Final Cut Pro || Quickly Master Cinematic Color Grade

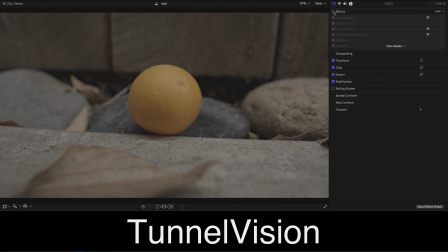(0:02)
Hello and welcome to Tunnel Vision. Today I want to show you how I take an image that looks so boring and flat like this to making it look so colorful and brilliant like this here.
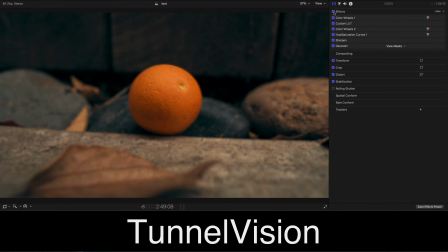(0:11)
All right, so let me go ahead and talk a little bit about my process. I'm gonna leave links to the gear that I use down below. But first I want to just kind of show you my process and how I, color this flat image here.
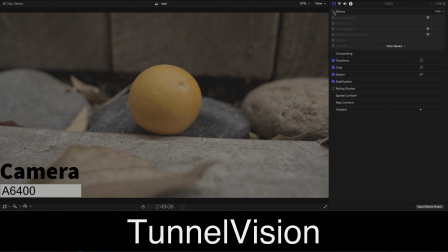(0:23)
So I'm shooting it with the A6400 and I'm using the picture profile of S-Log number 2. And I believe I have a Sigma lens. I believe it's a 16 millimeter.
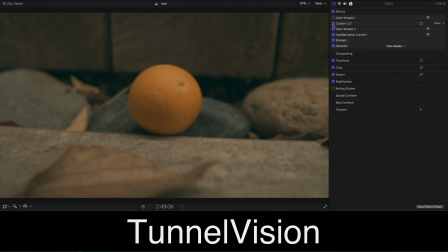(0:35)
And so let me go ahead and turn this back on and show you my step-by-step process on how I'm getting the image that I get here.
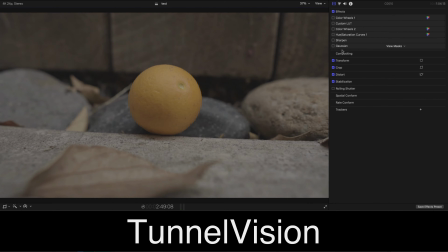(0:43)
So we are in Final Cut Pro today. And the first thing that I went ahead and did, so usually with S-Log, what a lot of people like to do, they'll go to this information here and they usually load a LUT right here. I personally don't like doing that because to me, it doesn't make the image look that great.
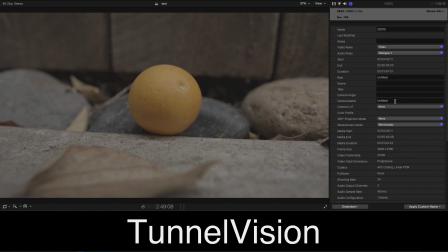(1:00)
I don't like using the camera LUT profile that they have set for me. What I like to do is kind of use my own custom things, but this is all inside of Final Cut Pro and you can get it from the website for free. And I'll show you what I'm talking about in just a second here. But the first thing that I want to go ahead and do is just kind of correct my colors.
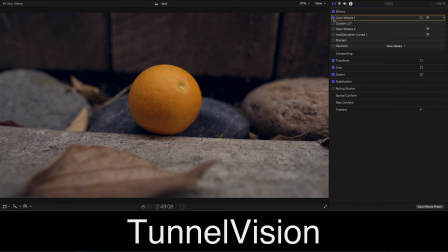(1:18)
So I'm just adding some light colors to the image here. So this is the first thing that I'm doing, just adding some color. I'm getting my contrast right. And let me go ahead and show you the color wheel that I'm using here. And I'm just kind of adding some saturation. I'm adding some highlights here.
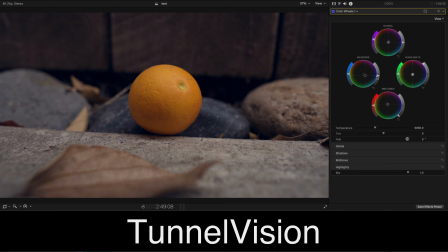(1:35)
I'm lowering the midtones and I'm just kind of dipping the shadows just a little bit on the shadows.
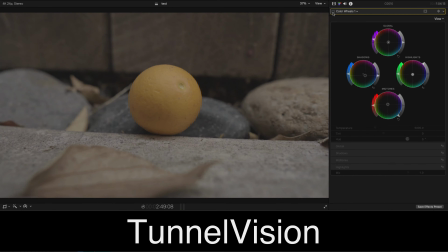(1:41)
And already, just from going from something like this to something like this.
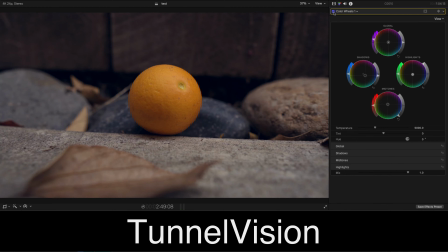(1:47)
And now this is quite usable right here. I could just, upload this to YouTube and it'll be all good. Or I can take it a little bit further. So the next thing I'm doing is what I was just talking about just a second ago. I'm using a custom LUT here. And this is where I'm really doing my conversion. So if I go ahead and show this, this is straight from the Sony website.
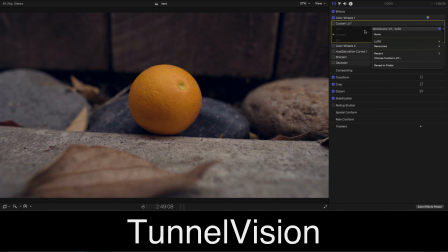(2:05)
I'm just using a Blockbuster LUT number, I believe V2 negative 0P50. And let me go ahead and turn this on so you can get an idea of what it's looking like here.
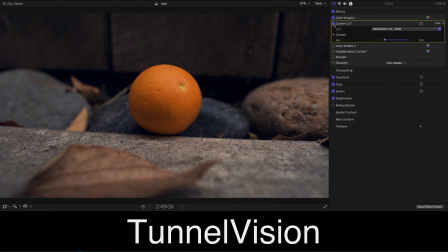(2:17)
So when I turn that on, it just gives you that instant movie feel. And notice how with the mix, I'm not turning it all the way up. I believe this is going to 100%.
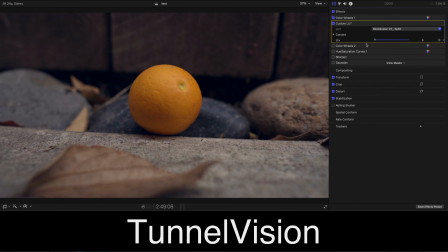(2:28)
And if you turn it down, you can go to 0%, or you can just kind of make it, maybe you can say 30% here. So now it's at 30%. So I'll turn this off and then I turn it back on. This is how it's looking here.
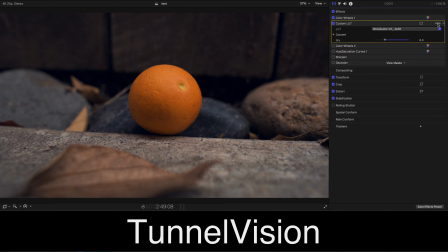(2:40)
And that's already looking twice as better. So again, so if I was to take these two off, we have the flat image. And then so far we have the got that film look, making it look very cinematic. The next thing I went ahead and did was add another color wheel. And so with this one, I'm really adding a stylized look.
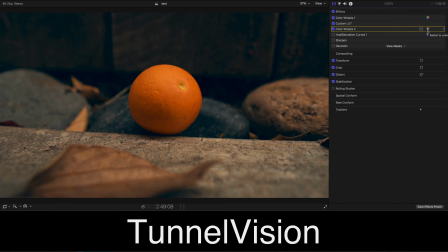(2:59)
And let me go ahead and show you exactly what I'm pushing here. For those of you that are experienced, you can probably tell that I'm using the teal and orange look. And that's exactly what I'm doing. I'm pushing the teal and the shadows, and I'm pushing more of the orange right here in the highlights and the midtones.
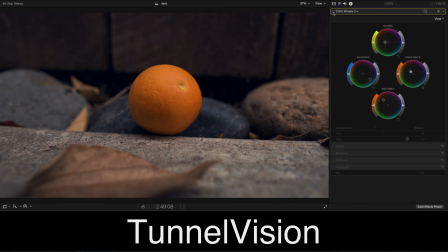(3:14)
And I'm getting that teal and orange look there. So if I turn this off again, you can see that it's just adding that flavor to it, right? Now, the next thing I went ahead and did is that if you see this kind of gunky, just kind of overall color the image blue. Now, this is definitely usable. Now, don't get me wrong. You can definitely use this here.
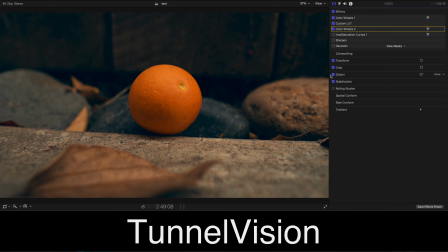(3:33)
But if you want to just kind of clean it up, make it look more professional, then you're going to want to go ahead and take away some of that gunk is what I call it. It's like a blue tint overlay. And that's what I'm doing here by adding the saturation curve here. So in other words, what I'm doing, I'm just taking that blue tint out the dark areas of my image.
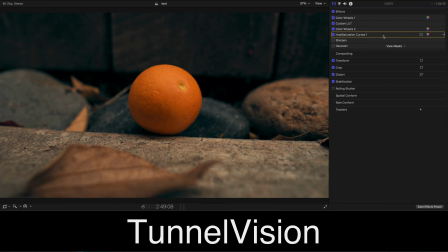(3:49)
So let's go ahead and do it before. And this is after. And let me go ahead and show you some of the settings that I'm doing here. So I'm pulling down some of that blue tint, as you can see right here where it lies. And then I'm also adjusting the luma versus sat, just kind of rolling it off. Because I just want to make sure that the blacks are black.
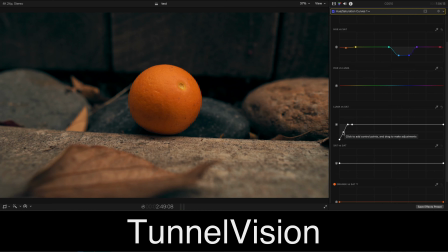(4:08)
It's not like a tint of blue too much in there.